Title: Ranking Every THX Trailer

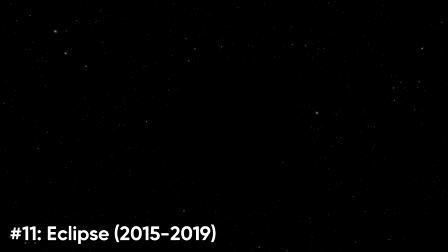I know that it takes place in space, so it makes sense to be lacking in colour, but I'd still prefer it if there were some other colours, other than black and white.
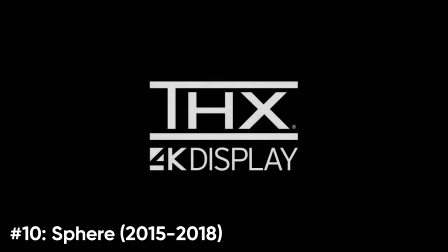Number 10, Sphere. This is a trailer that, as far as I know, was only ever used online, which is a shame because it's really quite good.
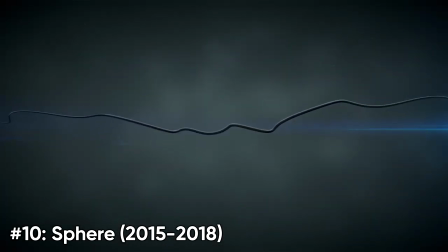I like how each object that appears in this trailer changes its material. I don't know why, but I just think it looks really cool.
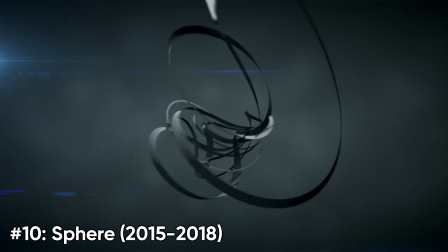However, I do wish that the liquid line thing at the beginning was connected to the creation of the sphere in some way, as it just kind of feels a bit pointless, honestly.
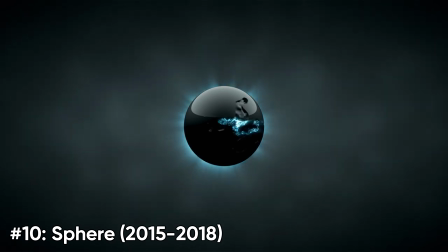The effect at the end with the sphere exploding into all those blue lines which form the THX logo is also pretty nice,
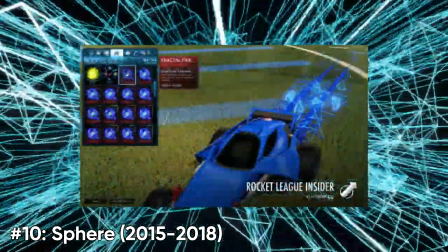and strangely reminds me of the Fractal Fire boost from Rocket League. Is that just me?
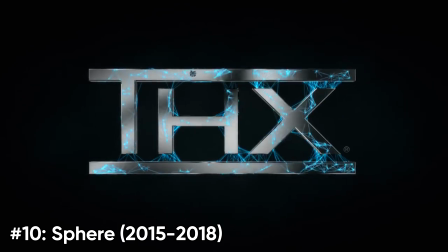I don't know. Overall, this is a trailer that really should have been used more.
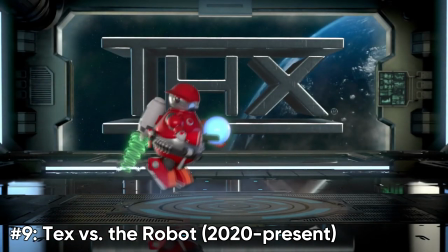Number 9, Tex vs. the Robot. Another trailer that has only been used online.
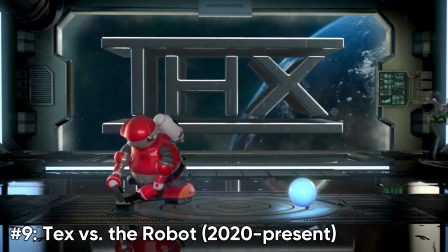This is the fourth Tex trailer to be released, and the first one to appear on this list, which just goes to show how good the other ones are.
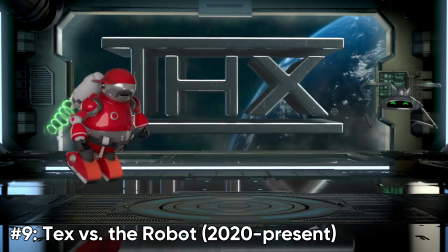But as for this one, it's honestly pretty cute. It features Tex trying to put an orb into a socket, while his drone companion Bob just wants to play with it.
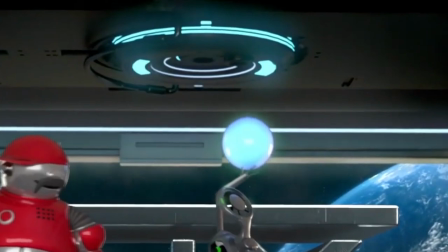At the end, Bob gets sad that they can't play with it anymore, but then Tex likes him to slam dunk it into the socket, and then they fist bump, and why is this so adorable? It's just a sound system trailer. Where was I? Oh yeah.
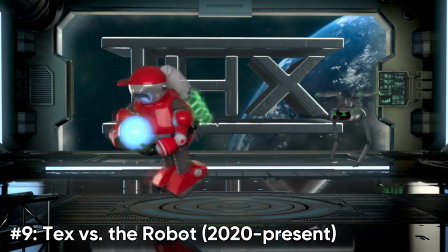I also like how this takes place in the same spaceship scene in the Genesis trailer, as it establishes some continuity between these trailers.
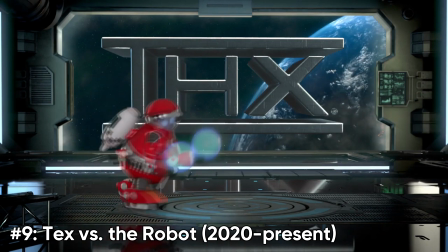I do hope this trailer gets used more, but unfortunately it's not looking likely. Number 8, Tex 2, Mukan.
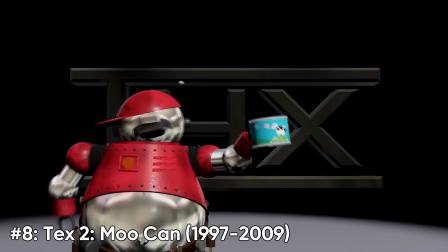This is one of the THX releases I have the most nostalgia for, as it appeared on my DVDs of Monsters, Inc. and Toy Story 2.
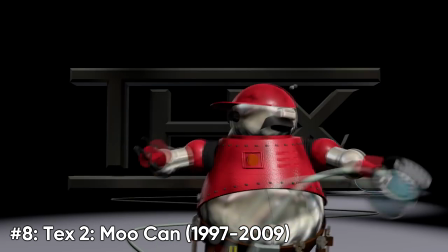Which you would know if you watched the DVD openings of them. However, I've decided not to let my nostalgic bias get in the way of this ranking.
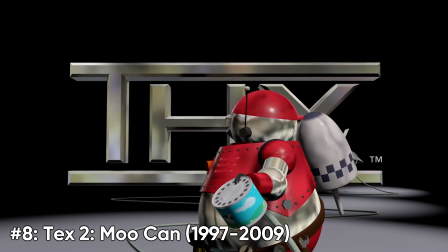Still, this is a pretty great trailer, and yet another one not to use the Deep Note.
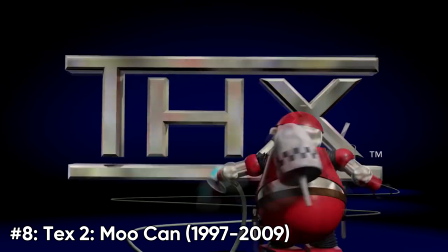However, this time this trailer actually justifies not using it, as the logo is connected to a moo can, which makes it so the Deep Note is played using cow noises.
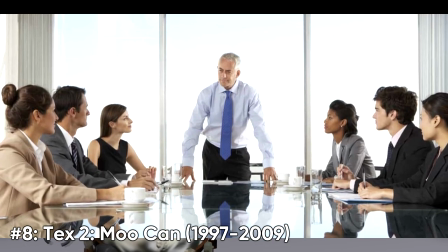I don't know who at THX thought, I know what we should do for our next trailer, have the Deep Note be made up of cows mooing.
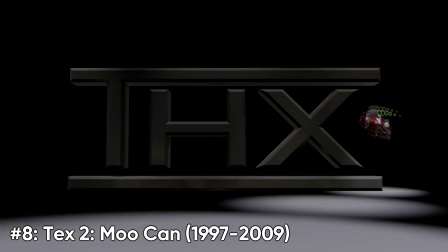But it works surprisingly well, and it's pretty funny. I especially like how the logo just starts going crazy at the end.
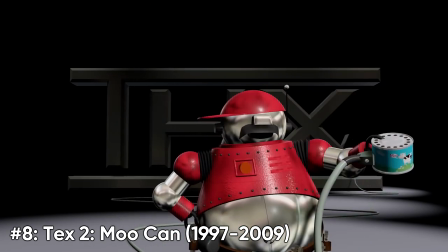So much so the text just straight up leaves. Overall, a bizarre concept for a trailer, but it's executed very well.
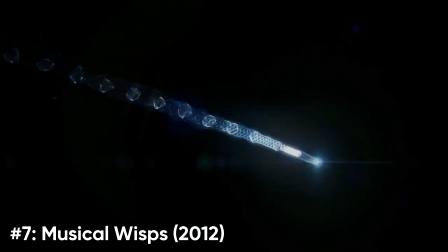Number 7, Musical Wisps. When I said I wished Eclipse had more colour, this is what I meant.
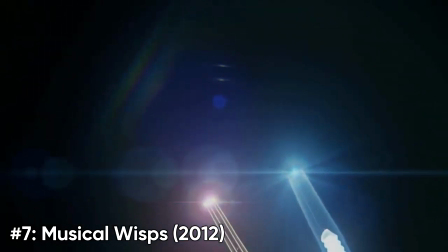The sheer amount of colours combined with the unique patterns created by the two light trails made this trailer absolutely breathtaking in my opinion.
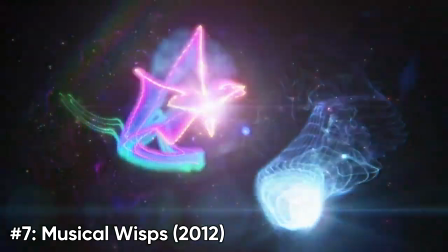I will say that the thinner THX logo at the end does look a little weird, but it hardly takes away from the beauty of this trailer.
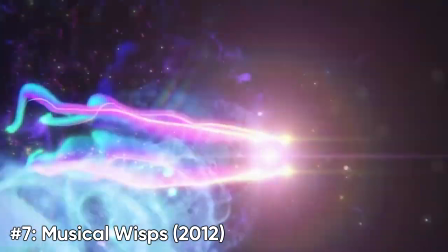The only problem I have is that this trailer was never actually used.
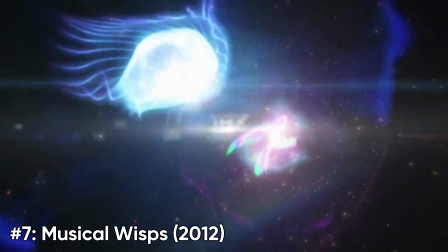Yeah, this trailer was only a prototype that was available on THX's website in 2012.
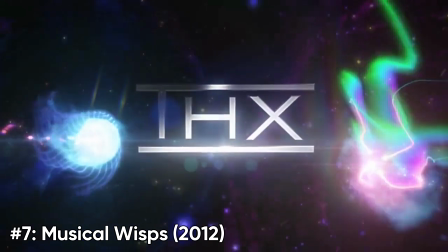It's such a shame because I feel like if this trailer was actually used, it would probably be a favourite of many.
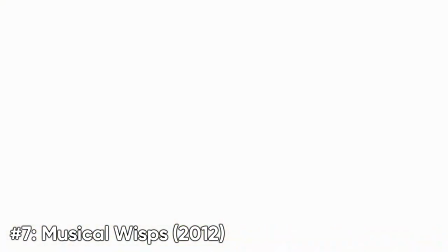But this is still a great trailer, and I hope more people know about it now because of this video. Number 6, Cimarron. Probably one of the most infamous trailers on this list. Cimarron is unique in that it has two completely different soundtracks,
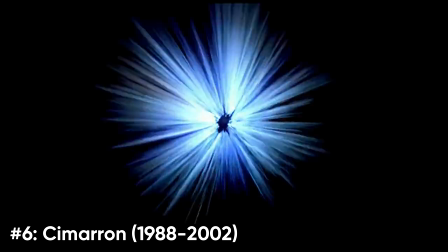the original only being used for the first 2 years of its existence before being replaced due to its supposedly breaking cinema speakers.
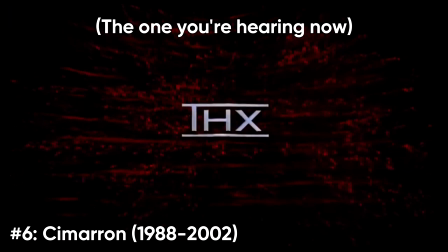The second soundtrack, composed by James Horner, is definitely my preferred soundtrack of the two,
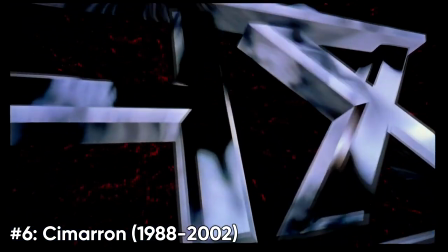but I do find the original quite interesting due to the fact that it was lost until fairly recently. But onto the actual trailer, I really like the look of the whole wormhole sequence. It really makes you feel like you're being transported to another dimension. I also like how the THX logo flies past the screen.
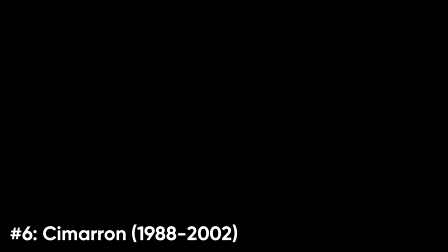It's a nice change from every other trailer, which just features the logo in the middle of the screen at the end. It also looks really, really impressive at the time.
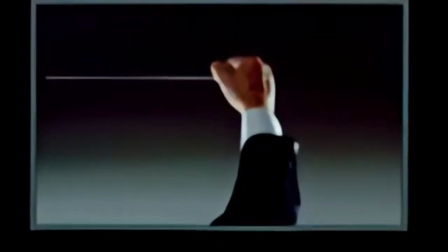Also, shoutouts to whoever's hand this is. That's pretty good acting right there.
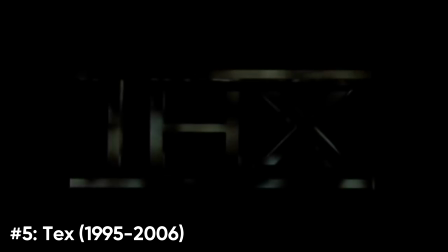Number 5, THX. This is probably the trailer I have the most nostalgia for, even more so than the Moo Can trailer.